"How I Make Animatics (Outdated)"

Hey everyone, since people seem to be curious, I thought I'd give a look into how I make my animatics.
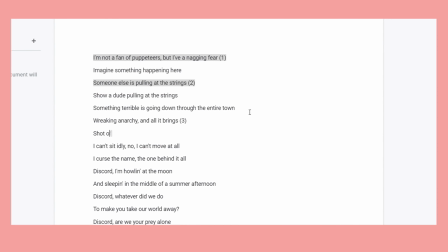0:05 First off, I start with scripting out the video on Google Docs.
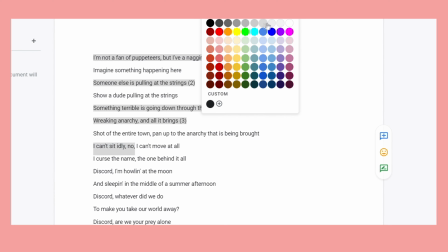0:08 I'll copy and paste the lyrics of the song I'm using, and then listen to the song to get a feel for which lyrics correlate to what scene I'm envisioning.
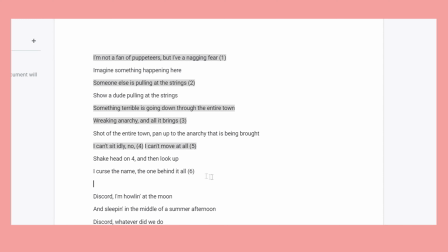0:15 Sometimes if I have a strong visual in my head for a particular scene, I'll draw out a few quick sketches to come back to.
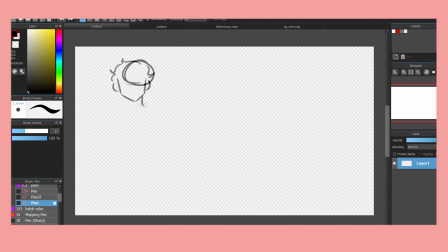0:21 Once I finish the script up, I'll sometimes make a file for quick character reference.
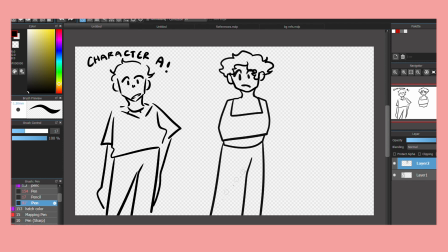0:26 This is especially helpful for characters that have multiple designs through the course of a single video.
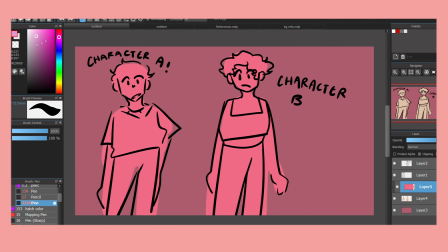0:31 I'll also use this as a way to test out the colors I use in Animatics if I'm not sticking to my usual all gray.
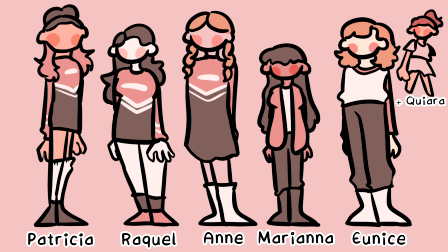0:37 Here's a quick sample of what some of my actual design references have looked like. Then, I'm ready to start drawing out the frames.
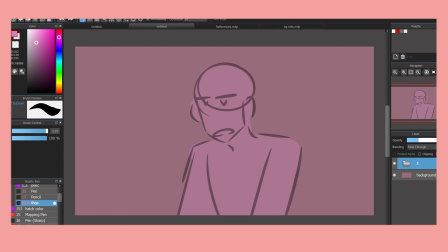0:44 For organizational purposes, I have folders that correspond to the numbers in my script. I usually also do one frame at a time in its entirety, rather than, say, get the line work done for everything, and then go back and color all of it.
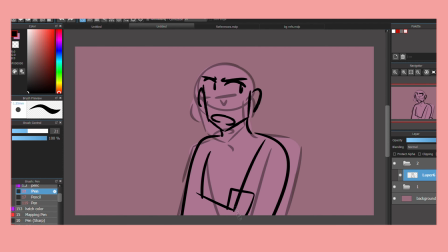0:56 This is just the process I've found most effective.
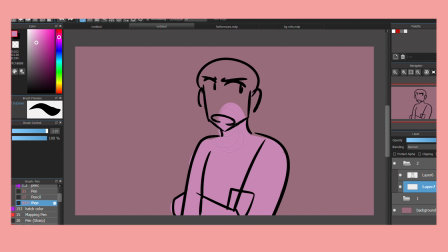0:59 When I reach significant points in certain songs, like getting to the chorus, I'll save all the frames I've completed thus far as PNGs and load them into my editing program. The character frames are saved separately from the backgrounds in order to help with how I edit. I edit on Sony Vegas 17.
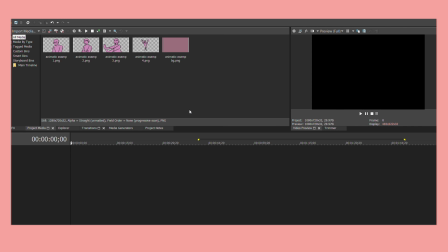1:13 It seems really complicated at first, but when you get used to it, it's a very easy to use program and very good at doing its job.
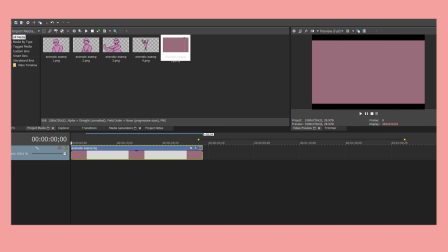1:20 You can see here I have the media tray, so that's where they save all the files you put into the project. At this point, I drag and drop, using the script as my guide for the timings.
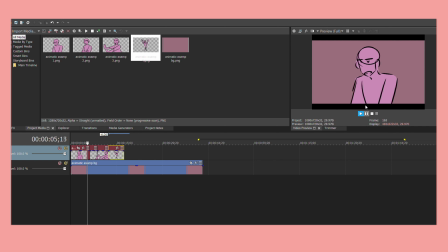1:29 Once I have all the frames correctly timed, I'll use the video event effects option, which lets you move the frames and stuff. This helps give the animatics more natural movement, and really just pulls everything together.
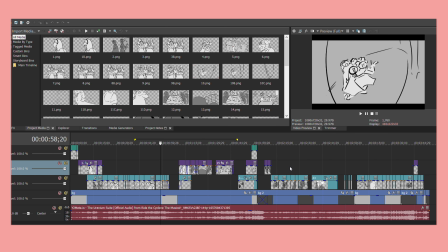1:39 To cap this video off, here's an example of the file for one of my actual animatics, the Uranium Suite one I did. You can see the music track at the bottom and the multiple tracks used for visuals. And here's an example of the event effects thing I was talking about. Because I moved the frame over this stretch of time, it gives the impression that Penny is actually moving,
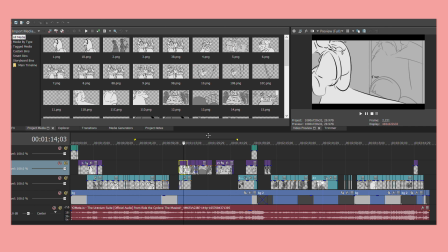1:58 and I can be secure just drawing one frame instead of having to make multiple frames to show movement.
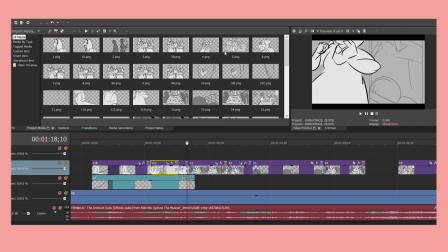2:02 In the next 2 frames, you can also see how I slightly move the Constance frame, which gives her more movement when she turns around.
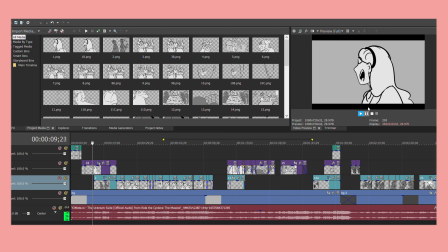2:09 After I'm all done putting the animatic together, I'll do a brief playthrough to ensure that it looks up to quality, and then I'll click Render As, which converts the file to an MP4 file, and I can upload it to YouTube. And that's about it. Sorry it isn't the most interesting process, but I hope it can help the rest of you in making your own animatics.